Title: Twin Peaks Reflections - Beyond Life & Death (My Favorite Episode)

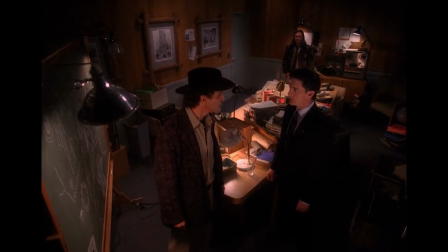[4:30]
This episode, although mesmerizing, has a lot of wrap-up to do for a finale,
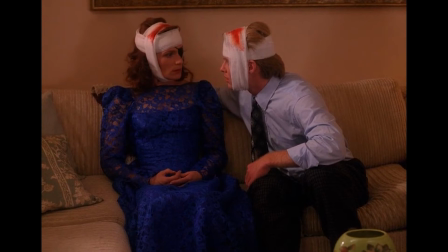[4:34]
and does so in chaotic Lynchian fashion, filled with cliffhangers and unknown ends for a lot of our beloved characters.
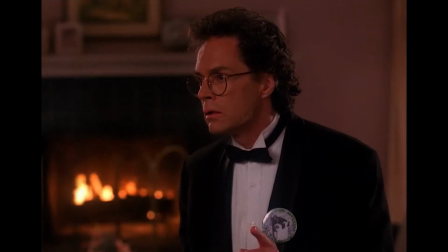[4:40]
Twin Peaks is unraveling upon itself.
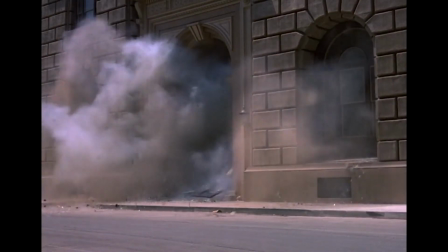[4:43]
Secrets are revealed, and it is challenging for our characters, in spite of those characters trying to do the right thing, and for some causing their ultimate demise.
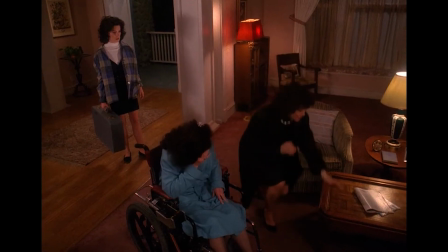[4:51]
Lynch wastes no time going through these wrap-up character scenes.
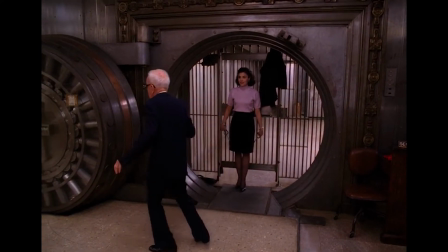[4:55]
Although some are paced slower than others, they have that Lynchian charm of tone and atmosphere before going into the main event.
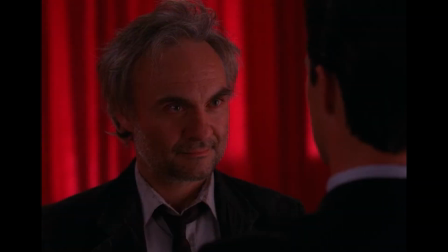[5:02]
That main event, and the cherry on top,
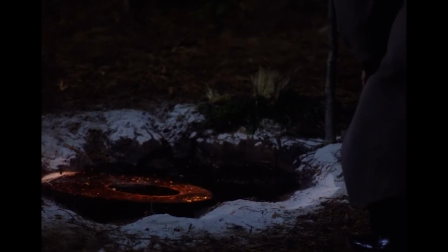[5:04]
is the Black Lodge sequence. but we cannot keep our eyes off of it as Cooper goes to the spot in Glastonbury Grove, encircled by sycamore trees,
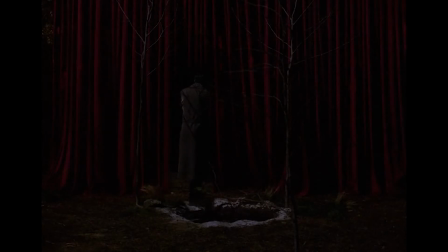[5:12]
as the practical dissolves reveals a red curtain that Cooper walks through to a destination we've seen but never experienced beyond a dream.
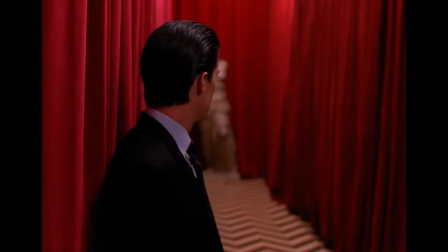[5:19]
Cooper enters the Red Room to the sounds of Jimmy Scott performing Sycamore Trees.
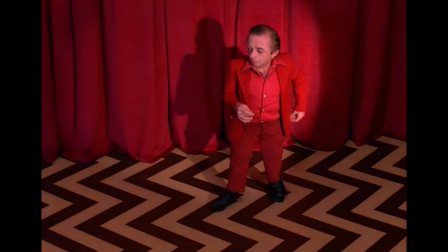[5:23]
The man from another place enters and dances slow.
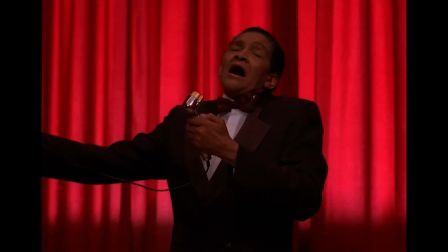[5:27]
The mood, tension, and atmosphere, everything the series was building up to was this moment and this mesmerizing sequence. We enter and become possessed in Lynch's surreal dream place, one that we never want to wake up from.
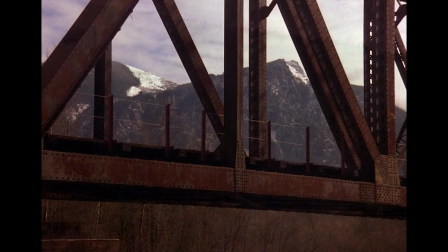[5:38]
Callbacks to the foggy mountains and the bridge where Renette Pulaski walked that haunting stroll from the pilot as Sheriff Truman and Andy sit and wait,
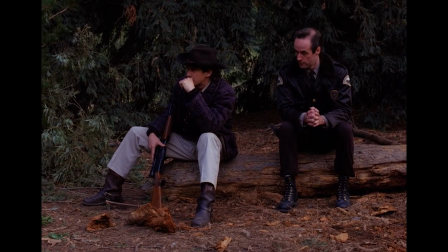[5:46]
not knowing if they'll ever see Cooper again.
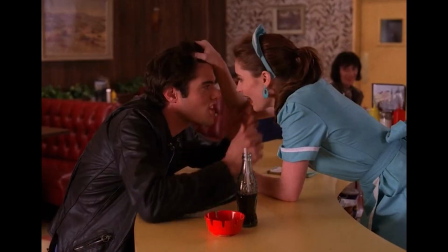[5:48]
In a scene not in the original script, added by Lynch, takes place in the Double R Diner, another callback to the pilot, showing that things have gone full circle.
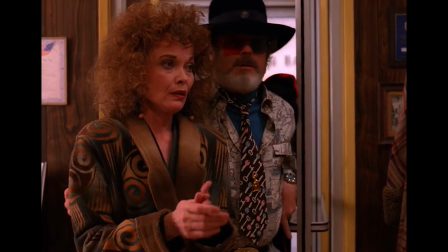[5:56]
But the importance of adding this scene in my mind is planting a new seed, with the reemergence of Sarah Palmer delivering a message as a conduit for the Black Lodge,
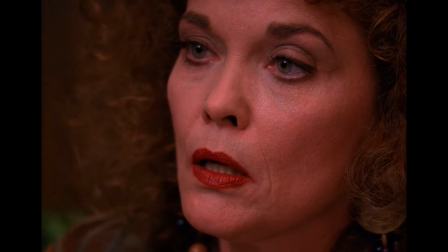[6:05]
signifying that Sarah Palmer's importance beyond the mother of Laura Palmer is something more mystifying,
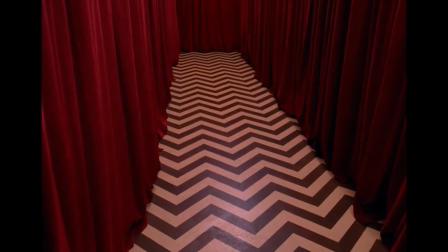[6:11]
but that will have to be a topic for another video. For the next 15 minutes, we as the audience belong to the Black Lodge.
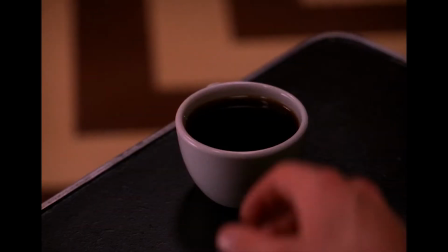[6:18]
The tone is cold and the music is low, with a throbbing slow upright bass and simple guitar strokes and vague words said and
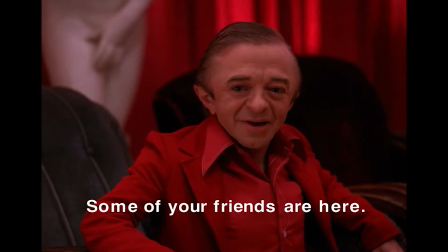[6:25]
phrases in the dialogue that give out such an importance of what Twin Peaks is evolving into.
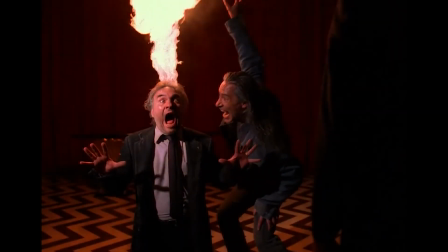[6:30]
Doppelgangers, familiar faces, and absurd weirdness in the editing and the practical effects as Cooper slowly journeys through his search for Annie and Wyndham Earle,
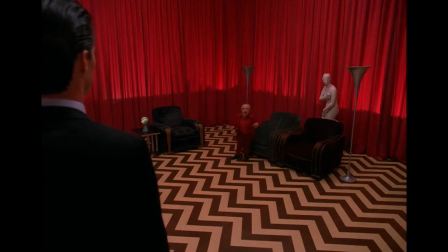[6:38]
with some distractions on the way. Statements spoken by characters long gone that have now returned,
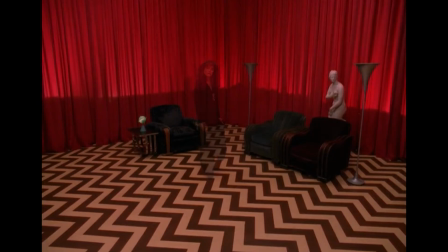[6:43]
planting even more seeds by Lynch for the future incarnations of Twin Peaks, including the infamous line from Laura Palmer.
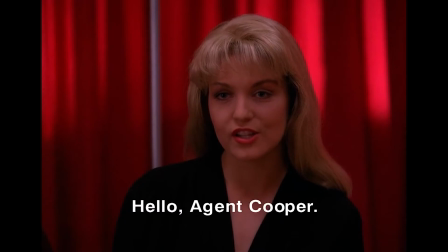[6:50] Hello, Ashton Spoofer.
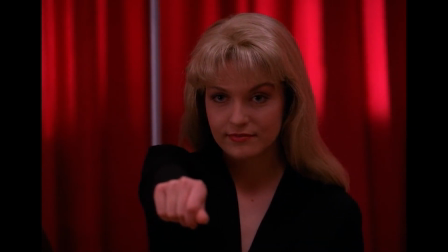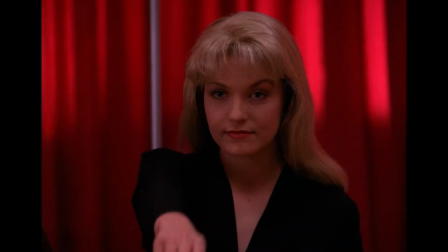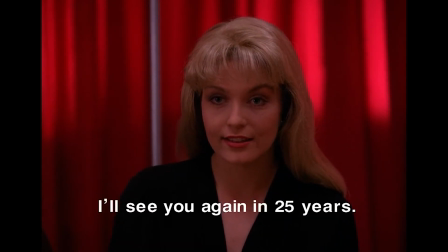[7:09] I'll see you again in 25 years.
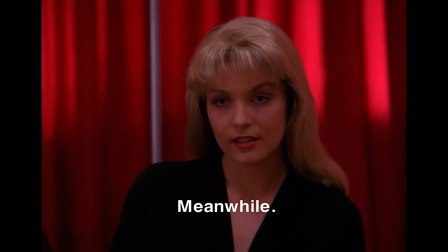[7:15] Meanwhile.
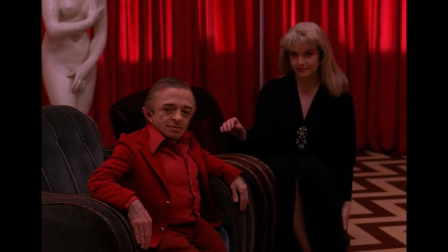[7:19]
That their business in his investigation of her is far from over, as we'll see. But again, that's another topic for another time.
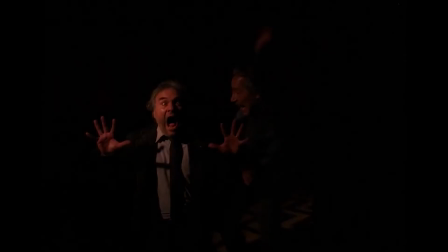[7:27]
This was an all late night shoot, mostly improvised by Lynch to his ensemble, using practical effects and camera tricks to show that the Black Lodge is in some heightened reality.
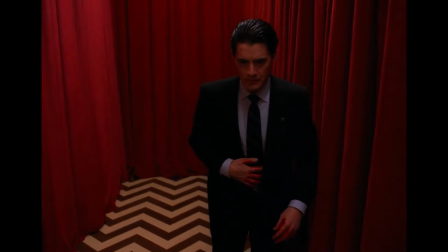[7:36]
Time has no meaning. It slows down and speeds up in time, yet we are unaware of its effects, at least on first viewing.
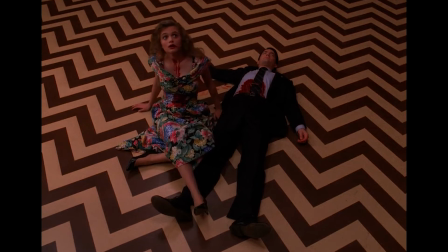[7:43]
One example of this is when Cooper picks up his coffee.
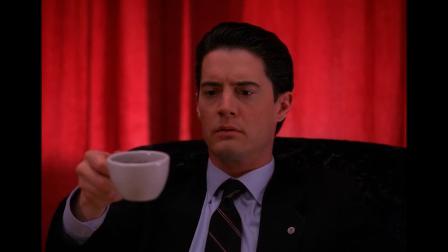[7:46]
One moment it is frozen, the next it is normal, showing that time has many effects, yet it does not truly exist in this dreamscape dimension.
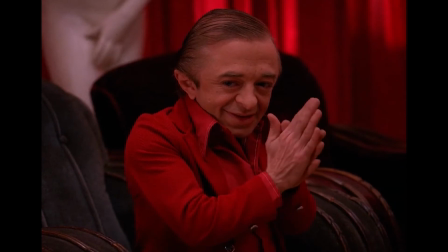[7:53]
As if the man from another place is controlling the flow of time in the Black Lodge by rubbing his palms together.
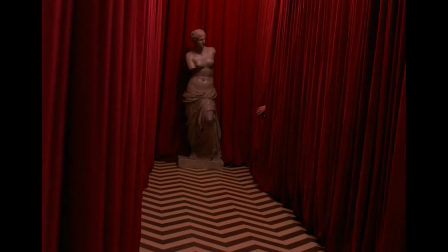[7:59]
Cooper walks through the lodge hallway, entering from left to right as if he were in a vortex,
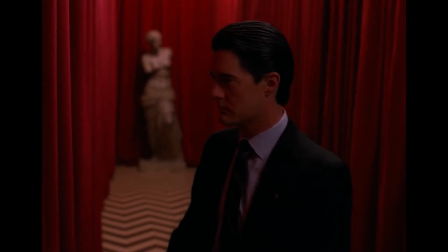[8:03]
and each time he enters is a different setting, a different parallel dimension in a maze like a puzzle of confusion.
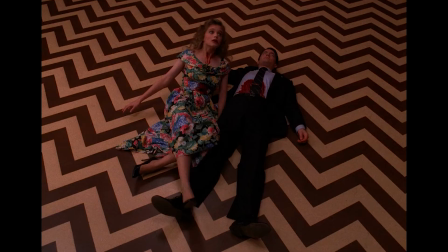[8:09]
With Laura's screams as a sort of forewarning, Cooper comes across himself and Annie as she switches back and forth with an image of Caroline,
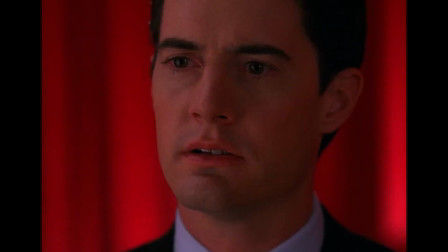[8:16]
implicating what could happen to Annie if Cooper does the wrong thing or is defeated by his imperfect courage,
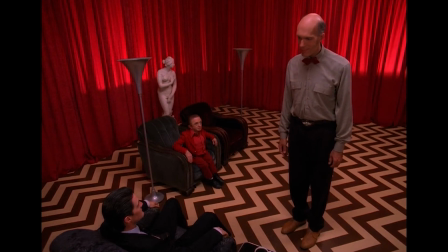[8:21]
as if the warning from the giant in episodes prior meant that Cooper can only doom Annie's fate.
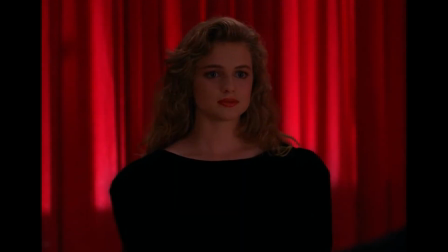[8:26]
But all this confusion with Annie and Caroline is to ultimately trick Cooper into surrendering his soul to the Black Lodge.
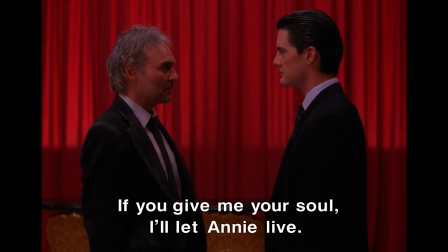[8:32] If you give me your soul, I let Annie live.